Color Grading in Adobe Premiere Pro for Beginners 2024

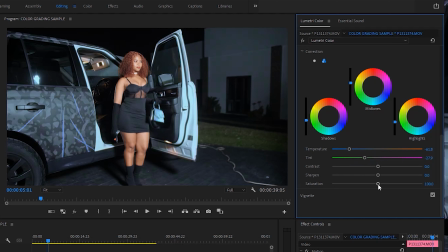8:14 And then I'm gonna increase the contrast a little bit, maybe to 115. I want more vibrance. Maybe even there to 116.9. And then I'm gonna go to the shadows.
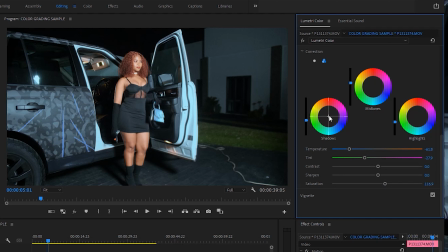8:28 In the shadows, I want to add a bluish or a, what you call, a teal color. So I'm going to drag this wheel towards the teal direction. You can see I'm almost having the color that I want.
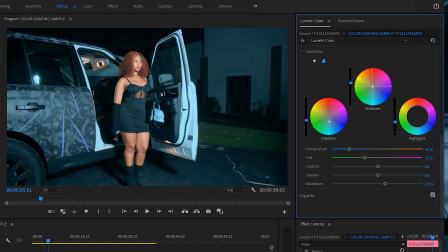8:44 And then in the midtones, I'm gonna push it slightly to the orange direction, because the midtones, that's where the skin color lies. So I want to make sure that the colors, the orange, pop up. And then in the highlights, I'm gonna make it a little bit towards the tint as well.
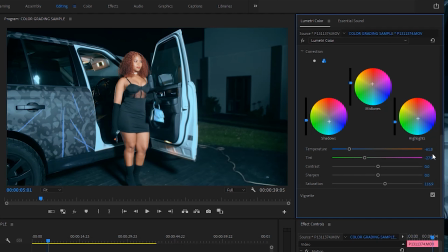9:02 All right, this looks good. And the other thing that I'm gonna do now is to go to the curves.
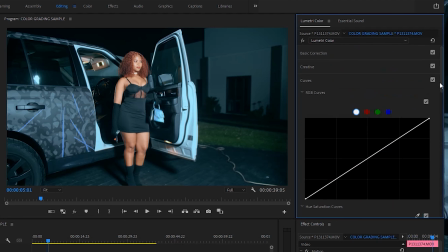9:08 Then I'm gonna look for Luma versus saturation curve, and I'm gonna add two nodes here and create a curve like this, as well as another curve like this side, and also come to saturation versus saturation.
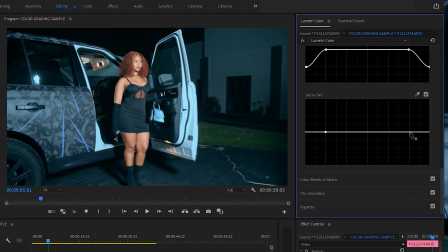9:27 I'm gonna add another curve here, just like the one we have created before. This is to make sure that regardless of what colors I have put on the image, the blacks should still remain black. I don't want the blacks to be affected.
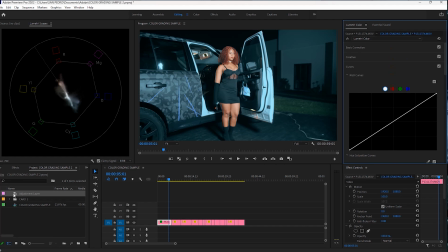9:40 Once this is done, I'm gonna add an adjustment layer on my footage to blend everything together properly.
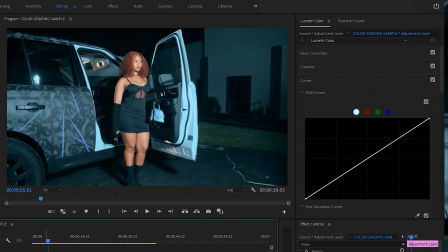9:49 Okay, and I'm gonna select that adjustment layer, and what I'll do is I'll go straight to
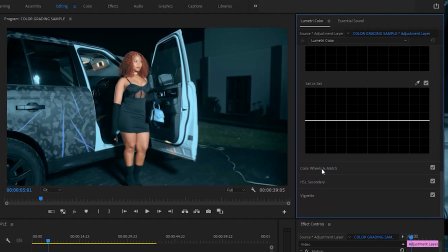9:57 the color wheels and match. And then in the shadow area,
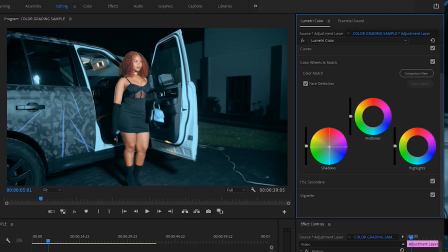10:02 I'm gonna make sure I grab that center point and push it to the bluish direction. Just like that. The bluish direction.
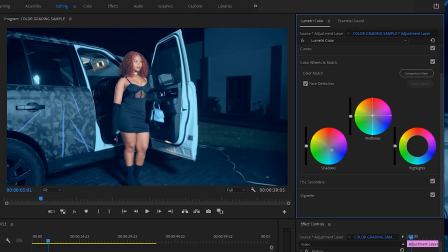10:16 And then maybe the orange towards the midtones, maybe towards the orangish direction.
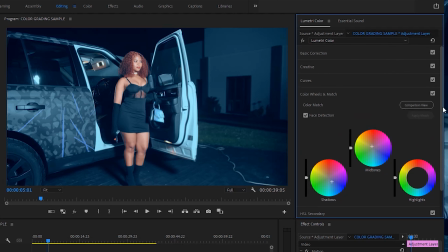10:25 And then the other thing that I will do here, I can start to see that my skin tone is slightly becoming reddish. So what I'll do is I will zoom on the skin
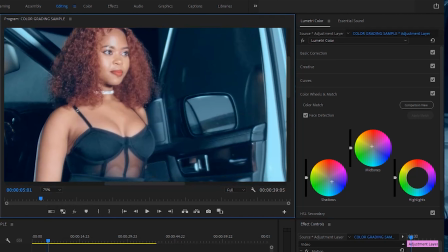10:43 just like this and draw a mask, select the footage, then select the masking tool and mask out the skin.
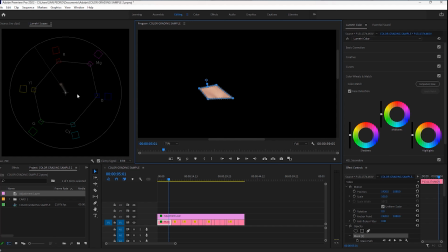10:55 I can see the skin is slightly shifting towards the red direction, towards the reddish direction. So what I'll do to correct this one, I'll not correct it via the basic correction. This time I'm gonna use curves to correct it. So I'm gonna go to curves,
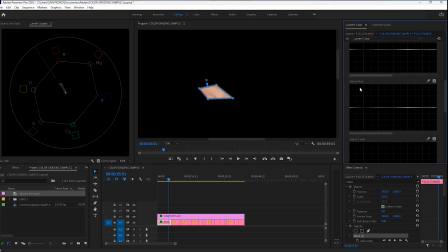11:16 just like this, and then come to hue versus hue, select the eyedropper and select on the skin. And then I can drag this center point here whilst looking at the graph. This is only affecting the skin.
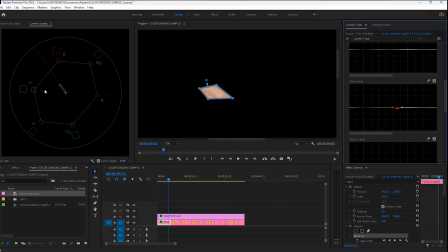11:31 So once I know that the graph is lying straight towards this line, that is where my skin tone is,
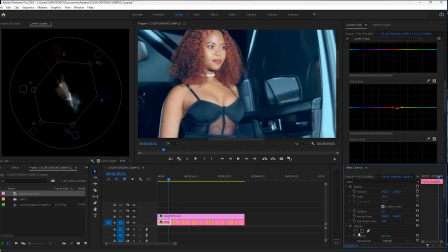11:39 then I'm gonna come and delete the mask and then zoom out to fit.
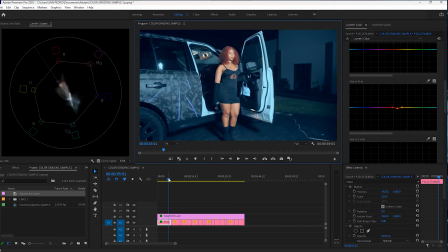11:47 So you can see my color grading is almost complete and done. All right, the last thing that I'll do here is to go to the creative section.
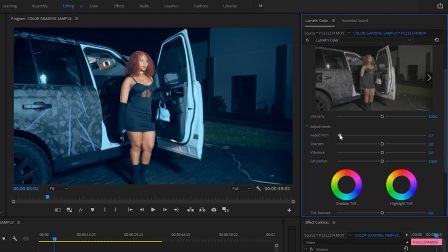12:02 And on the faded fume, I'm gonna increase it a little bit to, let's say, 15, so that we can bring that cinematic feel. And then on the sharpness, I'm gonna make sure that I increase it maybe to somewhere like 35.
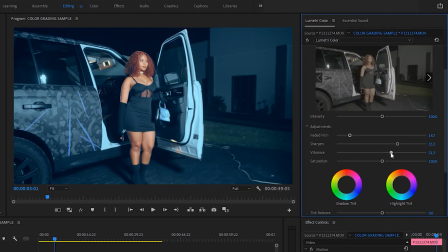12:18 And then on the vibrance, I'm gonna increase it to maybe 22.